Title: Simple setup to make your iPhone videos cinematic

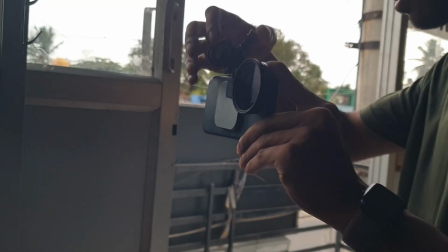(0:00)
If you film with your iPhone, you need to get this filter. This is called an ND filter.
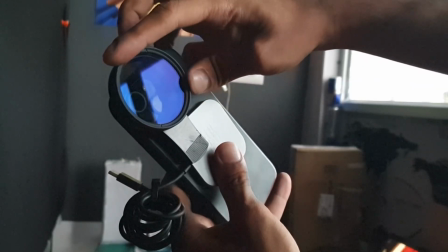(0:04)
Essentially what it does, it acts like sunglasses to a camera lens to reduce the light getting in the sensor.
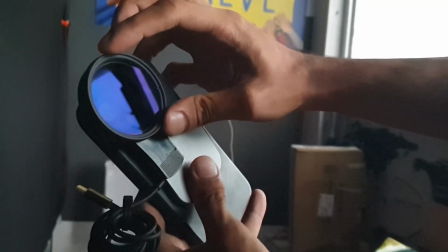(0:11)
This could be useful if you're shooting on a bright outdoor environment and for that natural motion blur.
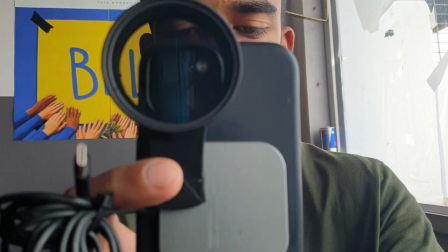(0:16)
Let me explain a little. If you have shot on a manual camera app before, you may have seen all these icons.
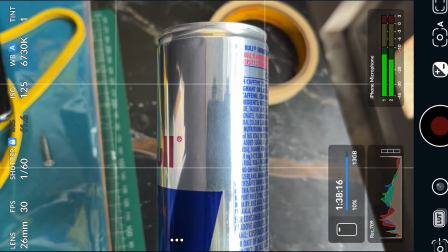(0:23)
They'll focus on the FPS and shutter speed. For that natural motion blur, your shutter speed should be double of what FPS you're shooting on.
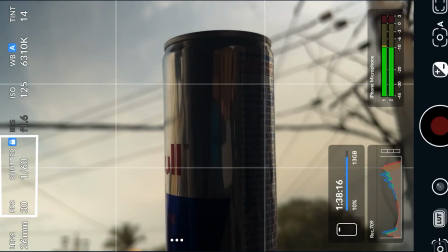(0:30)
If you're shooting on 24 FPS, your shutter speed should be 1/48. If it's 30, then shutter speed should be 1/60.
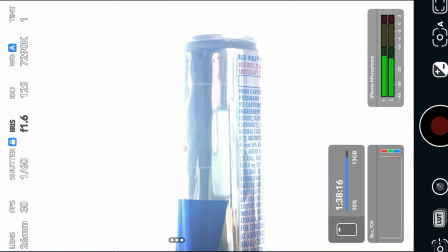(0:38)
And one thing to know about shutter speed, the lower it is, the brighter the shot gets.
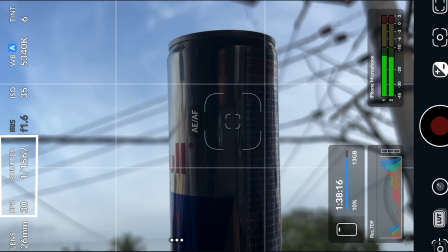(0:43)
To control the brightness, you use ISO. Here, in this shot, for example, I'm shooting on 30 FPS and my shutter speed is 1/60.
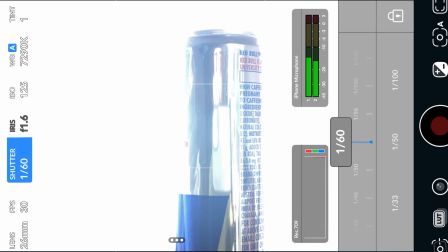(0:51)
Look at how bright the shot is. And my ISO is already as low as it can be.
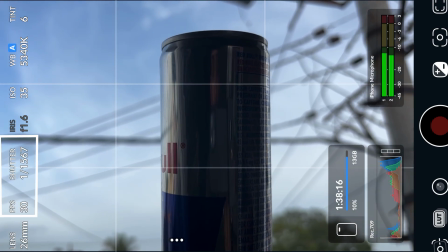(0:55)
Now here, if you want to balance the lighting in the shot, you have to higher the shutter speed. If you do that, you will lose that natural motion blur.
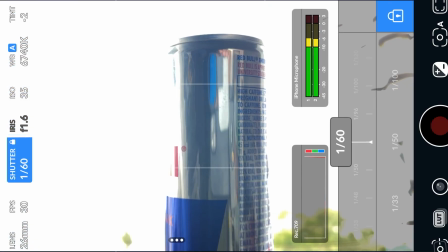(1:02)
More on that later. But look at the same shot if I add an ND filter to my camera lens.
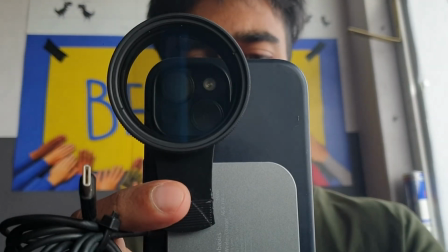(1:07)
Most of the video cameras comes with the ND filter inbuilt if you are serious about the filmmaking.
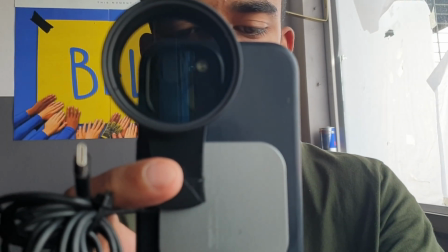(1:13)
Now, if you are wondering why you need that motion blur, look at this shot with the ND filter on and proper shutter speed.
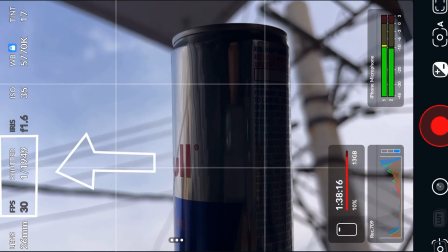(1:20)
And look at the same shot with higher shutter speed without the ND filter. It's what your iPhone gives you if you shoot on an auto mode.
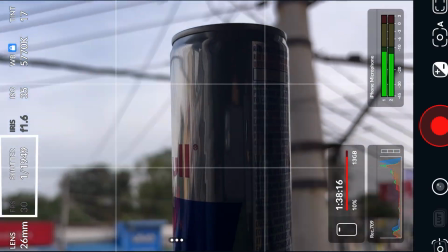(1:27)
It looks too smooth without any motion blur, and anyone can easily tell that it's shot on iPhone.
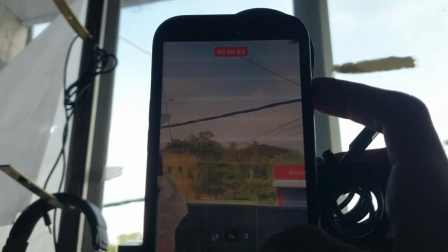(1:33)
Now here, another example for what you can use an ND filter for. Look at this shot.
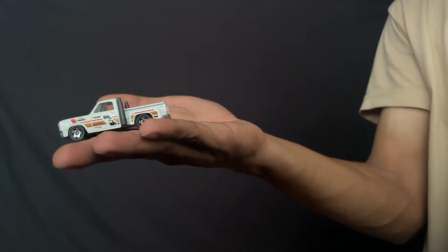(1:37)
I have a bright sunlight coming to my skin tones. I'm sitting opposite to a black background.
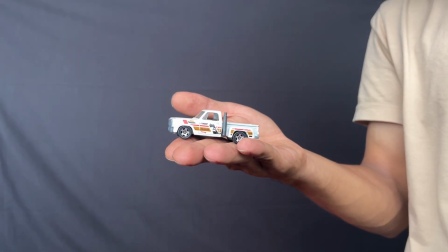(1:42)
This is without any ND filter on. If I add an ND filter, look at the same shot again.
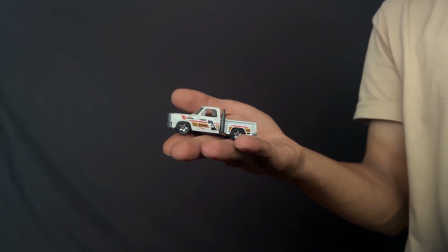(1:48)
The skin tones look more balanced and the background looks more dark.
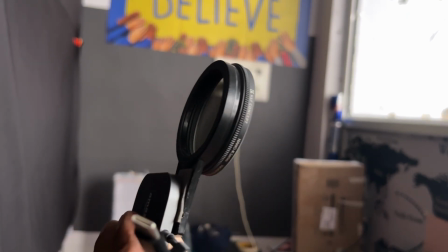(1:52)
Now, if you wanna buy an ND filter to an iPhone, one thing to keep in mind is don't buy the cheap ones.
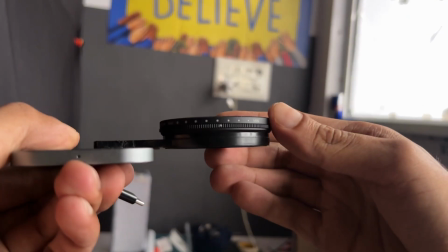(1:58)
They won't be any use to you. I have this filter from KNF. It cost 2000 rupees.
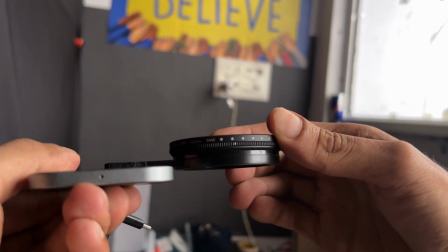(2:03)
It came with a clip, but I broke it. So I attached it to a MagSafe charger with a double tape.
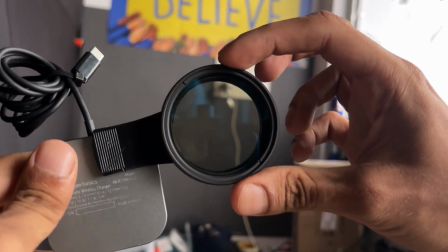(2:08)
Now I can easily add the filter or remove it. And another thing to keep in mind, there are two types in this filter.
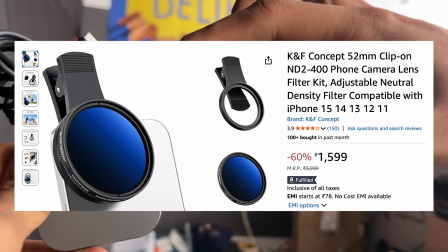(2:14)
Fixed ND filters or variable ND filters. I have here a variable ND filter.
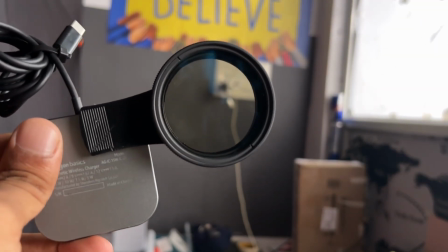(2:19)
With this I can control how much light goes into the camera. With the fixed, you can't control it.